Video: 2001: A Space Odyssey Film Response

2001: A Space Odyssey is often credited for advanced editing and the ability to dominate the screen and overwhelm the viewer with its intensity,
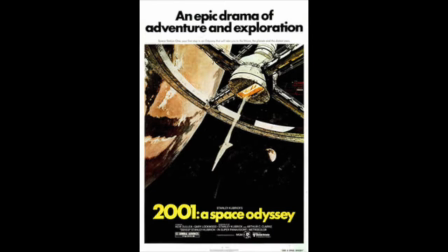[0:09]
depth, and emptiness. Directed by Stanley Kubrick, the film's power resides in the immensity and emptiness of its images of outer space and in the frailty of man dwarfed even by his tools.
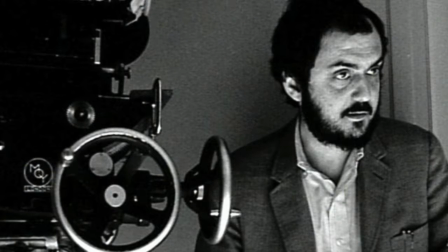[0:21]
Stanley Kubrick was an American filmmaker known for 2001 and Dr. Strangelove.
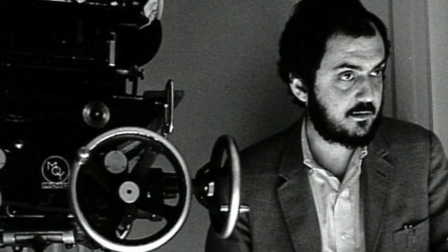[0:27]
Kubrick spent years on 2001: A Space Odyssey and earned 13 Academy Award nominations, even winning one for his special effects work.
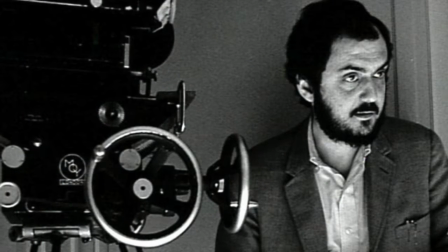[0:35]
Kubrick aimed to share something that could only be told through the images
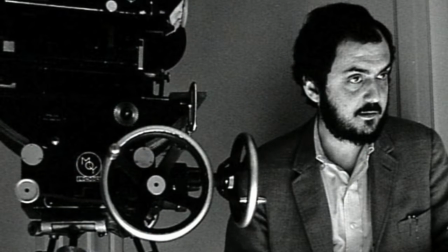[0:40]
and, as such, becomes impossible to explain with dialogue and words, much less the limits of conventional storytelling in cinema.
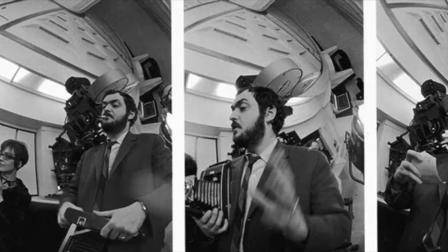[0:48]
Kubrick worked with film editor Ray Lovejoy to create the unique and complex scene sequences and edits throughout the film.
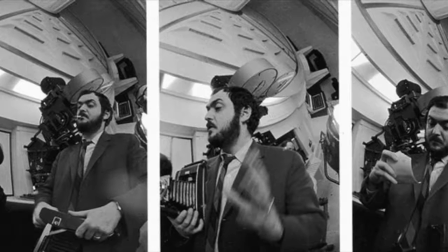[0:55]
Editing has the ability to go unnoticed,
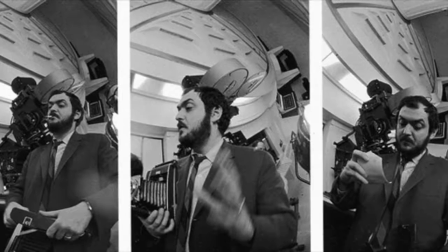[0:57]
and because the sequential arrangement of shots can so effortlessly represent unfolding action as to seem effortless and inevitable,
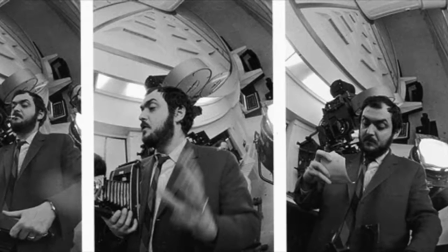[1:05]
people often mistakenly think of editing as simply a selection and assembly process,
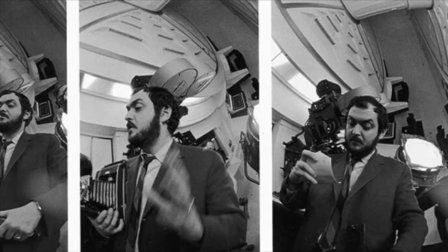[1:10]
removing the mistakes and stringing together the best takes.
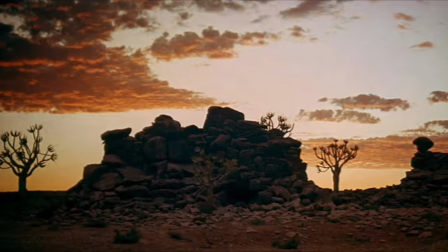[1:13]
Lovejoy edits scenes with thought and intention that make sure they will not go unnoticed by the viewer.
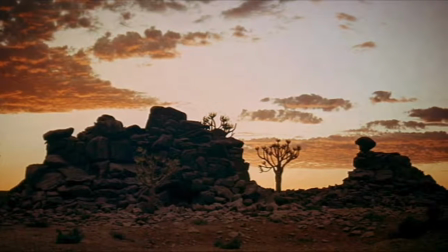[1:20]
Looking at Movies describes editing as the selection and arrangement of shots and sounds. 2001: A Space Odyssey includes scenes of continuity editing and discontinuity editing, including the Kuleshov effect, with all greatly influenced the perception and understanding of this film.
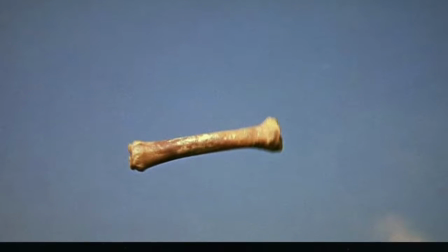[1:37]
One of the most iconic scenes in 2001: A Space Odyssey is with the bone in the missile.
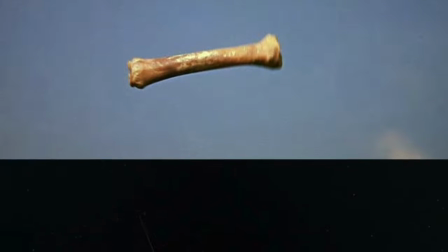[1:43]
Lovejoy edits the scene with match cuts, a type of editing that matches on action, eye lines, or graphics.
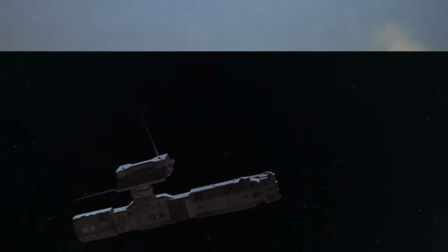[1:50]
This form of continuity editing is used to create a seamless transition through the shots to establish coherence and continuity in the story,
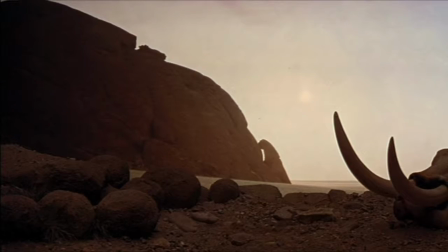[1:58]
location, the objects, and the scene. The beginning of the film begins on Earth with the dawn of man.
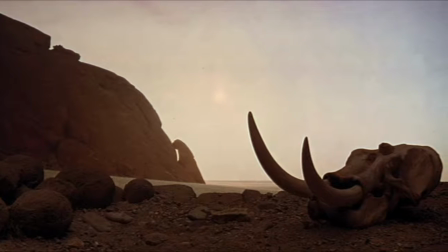[2:03]
The viewer watches as the apes interact with each other and coexist. One morning, the leader ape finds the ape bones and picks up a bone.
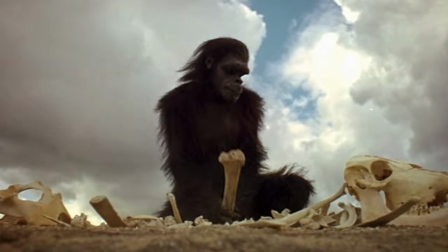[2:10]
Then a cut to the monolith occurs. He hits the bones and fills with rage.
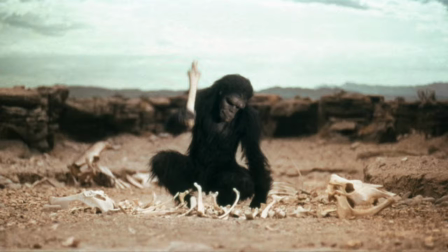[2:15]
The leader ape is then found attacking the other ape with the newfound bone. The understanding of a weapon and tool is formed.
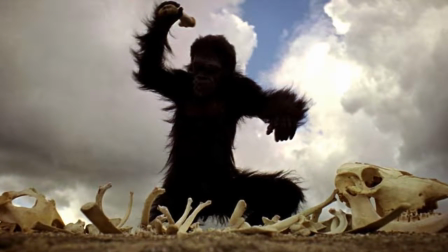[2:22]
The idea of conflict is established in this scene through this attack and indicates the conflict of society that will progress in this film.
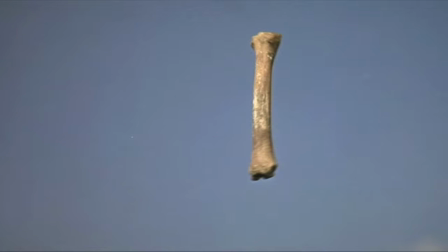[2:30]
In the following scene, the leader ape throws the bone in the air, and a match cut occurs to a large missile floating in space.
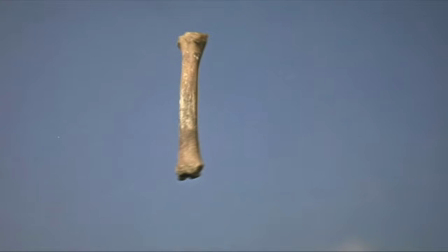[2:36]
From the bone to the space missile, a weapon to a weapon.
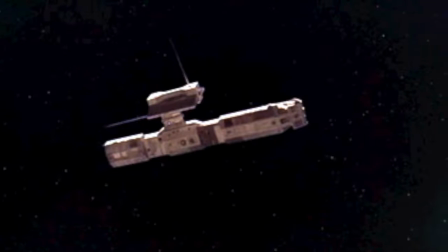[2:39]
Through the editing and continuity, the symbol of the bone and the missile is used to establish the progression of society and technology.
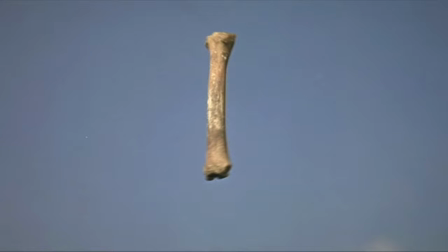[2:46]
There is a simplicity of the match cut that occurs when the bone is thrown in the air and then turns into the missile, establishing the 4 million year time jump, but with no complications or question. The viewer is just there.
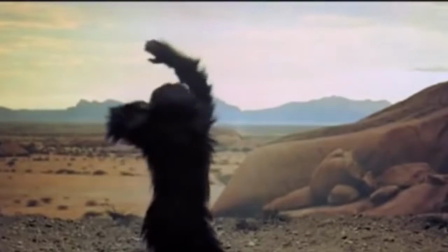[2:59]
Continuity editing is able to achieve the logic and smoothness of a sequence, spatial awareness, and time flow in order to tell the story in a coherent manner.
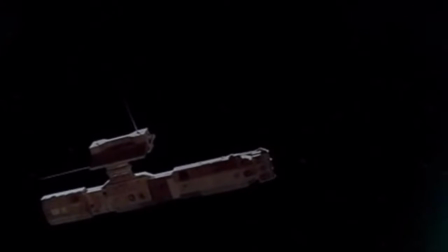[3:08]
Through this one scene, the film establishes the development and conflict of society and the time jump, displaying the progression in this film in a seamless manner.
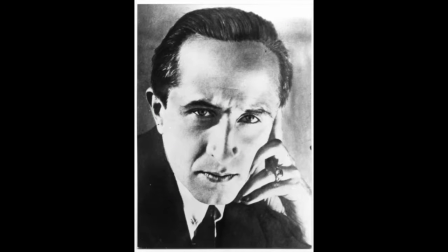[3:17]
2001: A Space Odyssey not only utilizes continuity editing, but also discontinuity editing, especially highlighting the Kuleshov effect. Lev Kuleshov was a Russian filmmaker who used the organization of individual shots and the idea of montage to make his film stand out from others at this time.
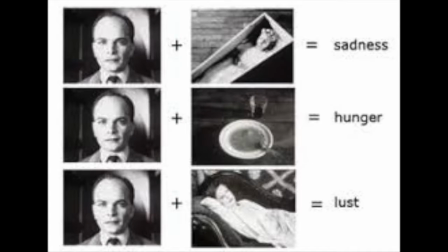[3:35]
Kuleshov conducted a study by following an audience and showing them different sequences of 4 shots in order to see how they would react and feel to each other, to each order.
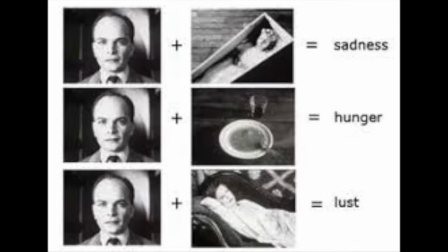[3:47]
By ordering the shots, Kuleshov was able to manipulate time and place through editing and to create the key impact montage has in film today.
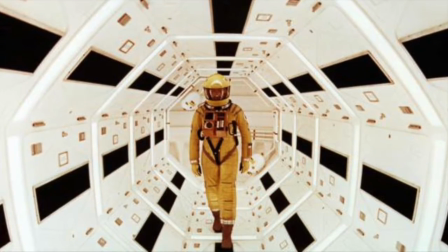[3:56]
By organizing shots in certain orders, juxtaposing unrelated images, and creating illusions in location and space, the Kuleshov effect leads to a complete film.
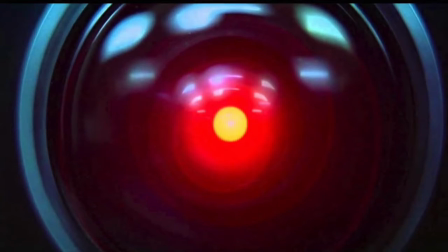[4:05]
2001 displays the Kuleshov effect through Hal.